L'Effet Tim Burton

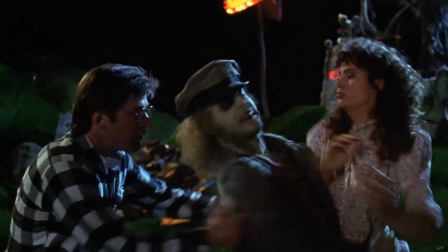[8:22]
Et en plus d'être bien dégueulasse,
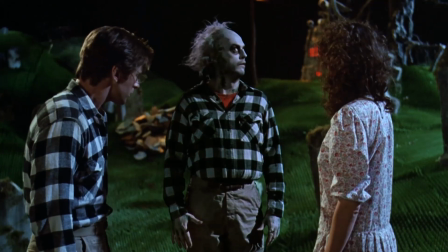[8:26]
le personnage manipule son corps facilement comme lorsque sa tête tourne sur elle-même à toute vitesse. L'effet est réalisé avec l'acteur filmé normalement sur fond bleu,
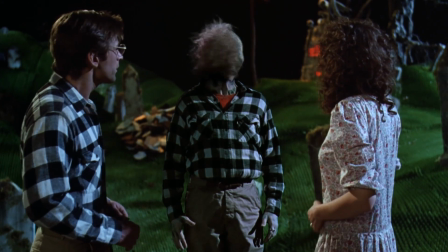[8:34]
puis une seconde prise où il est placé sur une plateforme rotative filmée à une image par seconde, ce qui fait qu'à 24 images, la tête tourne très vite.
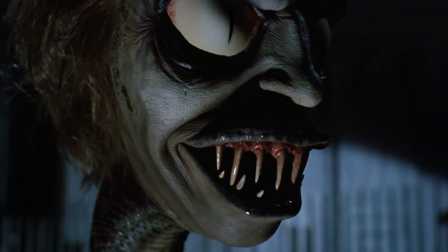[8:42]
Et lorsqu'il apparaît en serpent, il s'agit soit d'une marionnette à grande échelle pour les gros plans et dialogues,
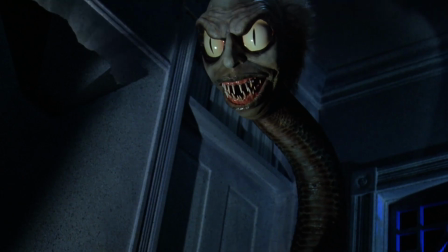[8:48]
soit trois marionnettes en stop motion de tailles différentes, filmées à 12 images par seconde pour accélérer ses mouvements.
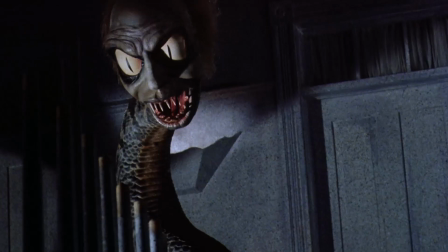[8:54]
En revanche, ses pupilles sont dessinées image par image en post-prod pour leur donner plus de vie.
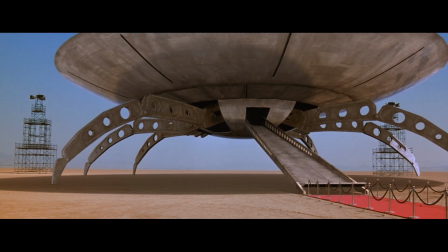[8:59]
Toujours chez les anarchistes, Les Martiens de Mars Attaque. Le film est inspiré d'un jeu de cartes des années 60 et arrive en salle 6 mois seulement après Independence Day de Roland Emmerich.
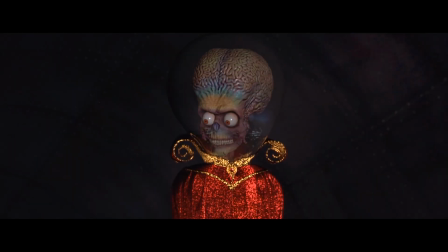[9:08]
Là où ce dernier représente la version sérieuse, dramatique et hollywoodienne de l'invasion extraterrestre,
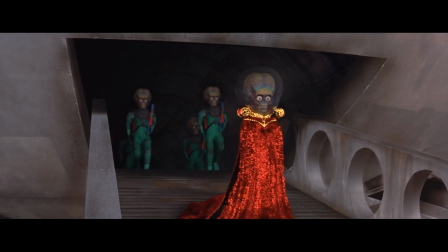[9:14]
le film de Burton en est la version cartoonesque, l'exact opposé. L'idée initiale est d'avoir des martiens animés en stop motion et intégrés dans les décors réels.
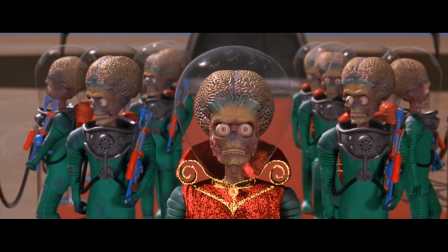[9:23]
Seulement voilà, cette technique d'animation représente un travail titanesque à réaliser sur à peu près 300 plans.
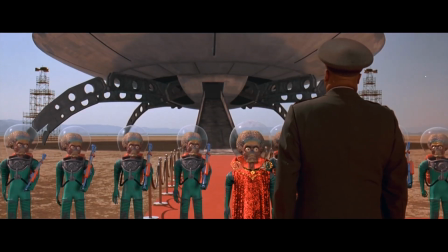[9:28]
Sans oublier le fait de devoir effacer sur chaque plan les reflets du studio, sûrement d'un fond bleu, sur les casques des martiens.
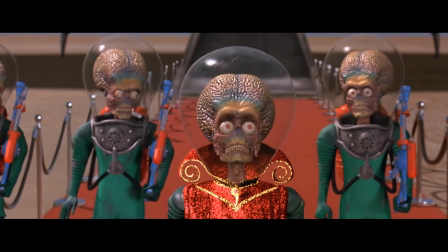[9:34]
ILM propose alors à Burton de les créer en images de synthèse sur 300 plans donc. Cela leur permettra d'aller plus vite et d'avoir plus de contrôle sur les images.
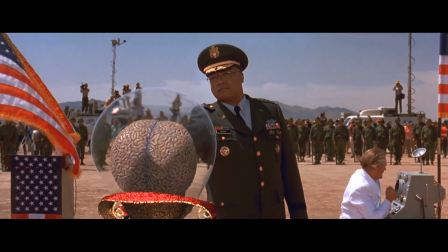[9:42]
La date de sortie est alors avancée de printemps 97 à Noël 96. Jurassic Park est passé de dinosaure stop motion à virtuel 3 ans plus tôt.
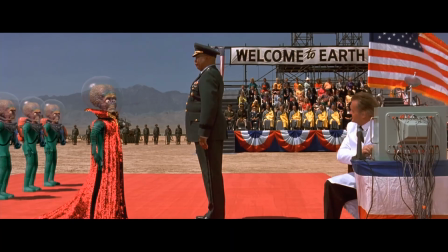[9:50]
Mars Attack emprunte le même chemin et permet à Burton de réaliser son premier blockbuster avec des effets spéciaux 3D à grande échelle.
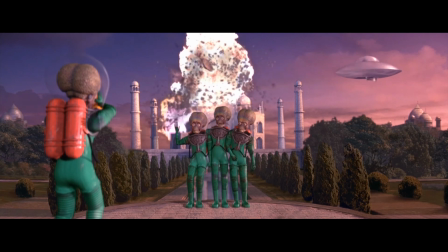[9:57]
Il retrouve pour la première fois l'énergie, le ton et l'humour des effets spéciaux de Beetlejuice,
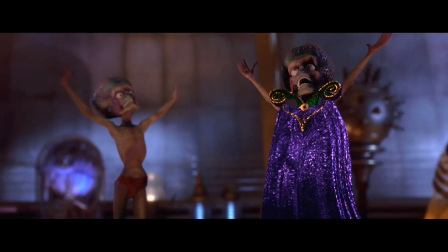[10:02]
mais avec une nouvelle technologie en pleine expansion. Du coup, le passage du stop motion au virtuel prend alors tout son sens dans l'histoire,
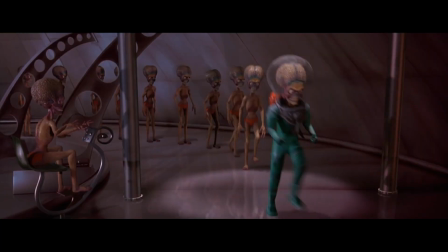[10:09]
car les Martiens sont présentés comme étant une espèce très développée, une civilisation supérieure avec un très haut niveau de technologie.
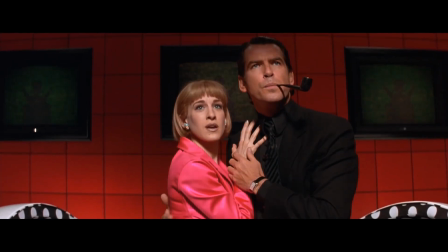[10:15]
D'ailleurs, ironiquement, leur première apparition dans le film se fait sur une télévision.
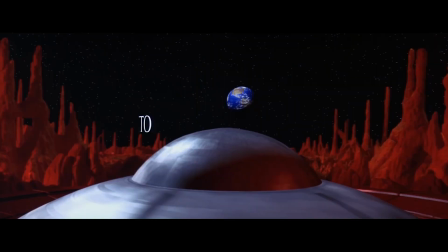[10:20]
Un écran technologique pour des aliens désormais numériques. Warner Digital s'occupe de créer en 3D et d'animer les soucoupes volantes et robots sur 140 plans.
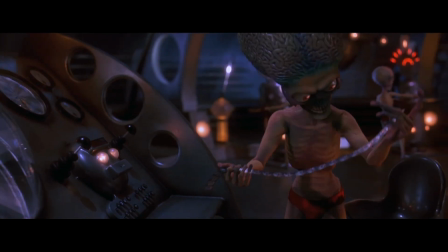[10:30]
Il est intéressant de noter que dans les plans à l'intérieur du vaisseau mère alien, le décor est une maquette filmée deux fois avec le même mouvement.
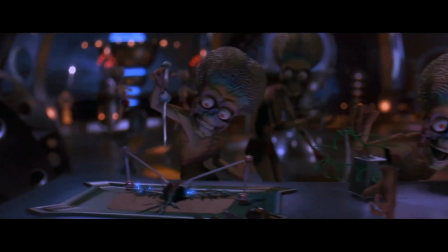[10:37]
Une première fois avec des martiens miniatures pour que les graphistes aient des références de lumière et de placement,
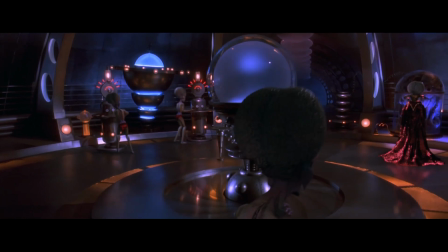[10:42]
et une seconde fois pour une passe à vide, c'est-à-dire seulement le décor pour qu'ILM puisse intégrer les martiens 3D.
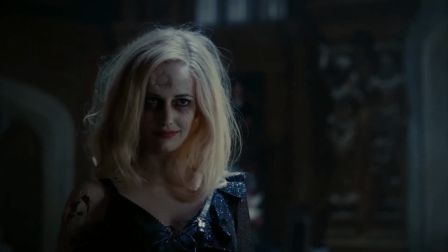[10:50]
Dans le genre personnage brisé, nous en avons une représentation littérale mais très jolie dans Dark Shadows,
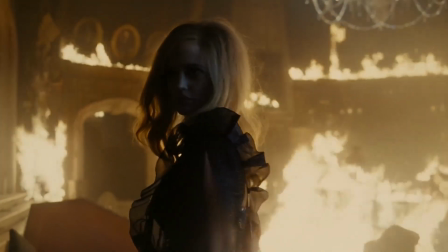[10:55]
lorsqu'Angélique, jouée par Eva Green, se brise telle une poupée de porcelaine.
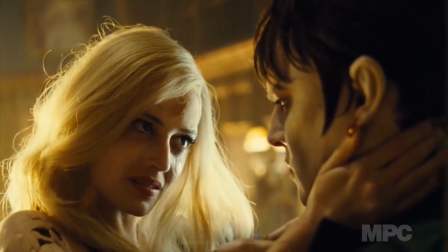[10:59]
MPC réalise une version 3D de l'actrice, son visage est scanné afin d'avoir une reproduction exacte.
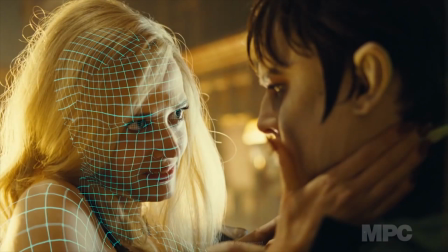[11:05]
Le modèle 3D est ensuite animé afin de matcher parfaitement au plan.
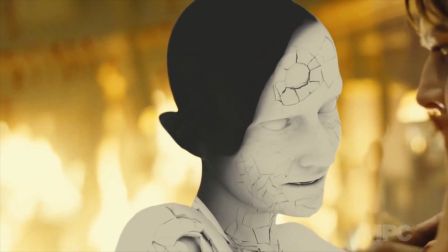[11:09]
Deux caméras témoins sur le tournage sont placées à ses côtés afin de fournir non pas un mais trois points de vue aux animateurs pour se caler précisément.
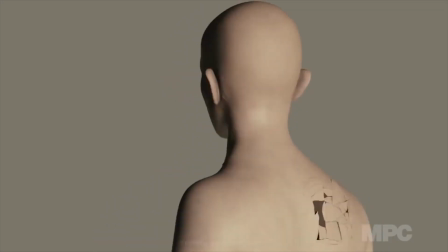[11:16]
Les cassures sont designées sur Photoshop puis appliquées sur le modèle 3D avec des textures et un rendu de peau le plus réaliste possible.
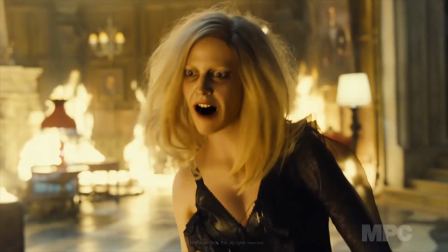[11:23]
Il se charge alors au compositing d'habilement mélanger la peau de l'actrice avec sa version 3D.
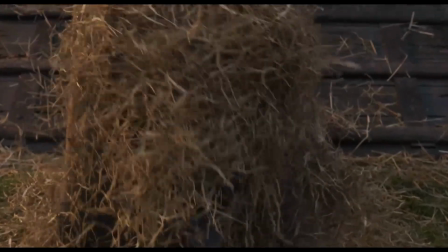[11:31]
Le petit dernier de Burton, tout doux tout mignon, est Dembo.
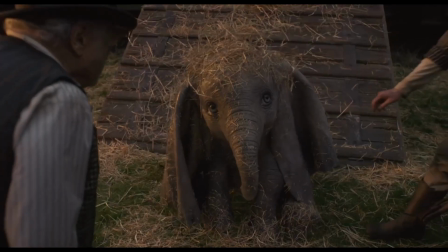[11:34]
Il est inspiré des éléphants d'Asie pour le corps arrondi et la trompe, et des éléphants d'Afrique qui ont de plus grandes oreilles. Ce sont donc des oreilles de mâle adulte. Les yeux ont par contre une forme et une couleur beaucoup plus humaines.
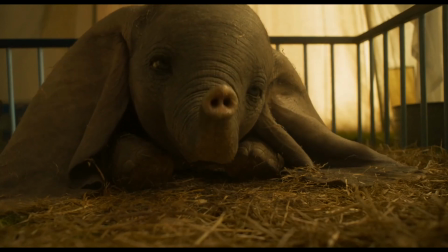[11:46]
L'animation se fait en keyframe, donc par les animateurs, avec toujours une simulation dynamique de la peau et des muscles en complément.
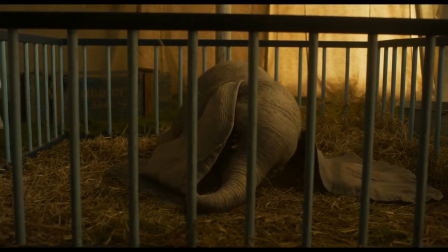[11:52]
Les oreilles et la trompe ont également ces deux types d'animation, même si dans certains cas ce n'est que de la simu-dynamique.
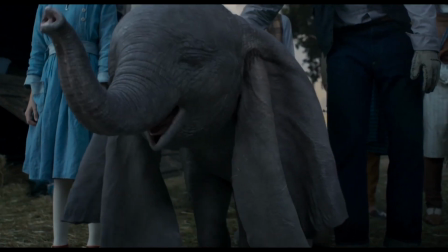[11:58]
L'approche visuelle de Dembo est donc photoréaliste, tout en gardant un design avec de la personnalité.
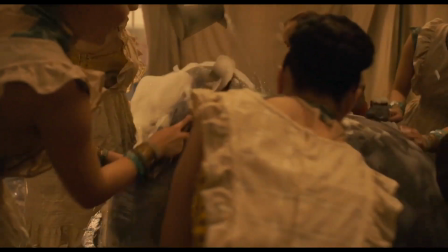[12:04]
La grande difficulté consiste à intégrer Dembo dans un environnement réel,
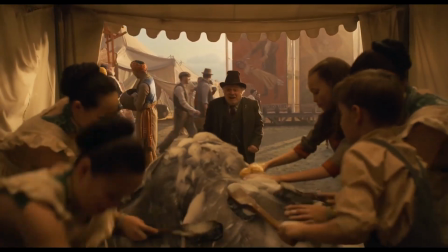[12:08]
de le mettre en contact avec de vraies personnes, comme par exemple cette scène de bain, l'une des plus complexes.
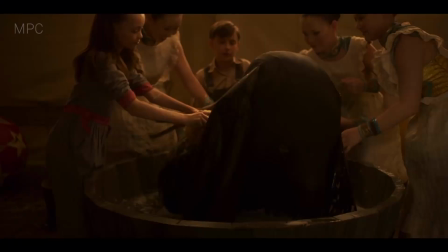[12:13]
Les acteurs n'ont qu'un simple support aux proportions approximatives de l'animal pour les contacts.
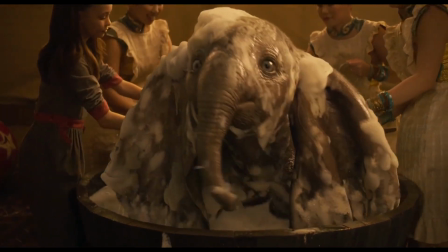[12:17]
Donc à moins d'un coup de bol, certaines mains doivent être refaites pour créer un bon contact avec l'éléphant virtuel.
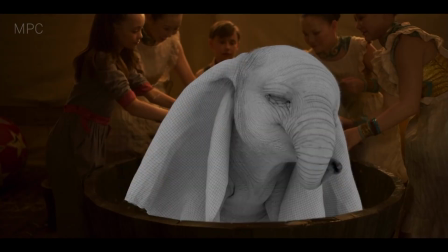[12:22]
Il y a ensuite l'eau, la mousse et les bulles à gérer.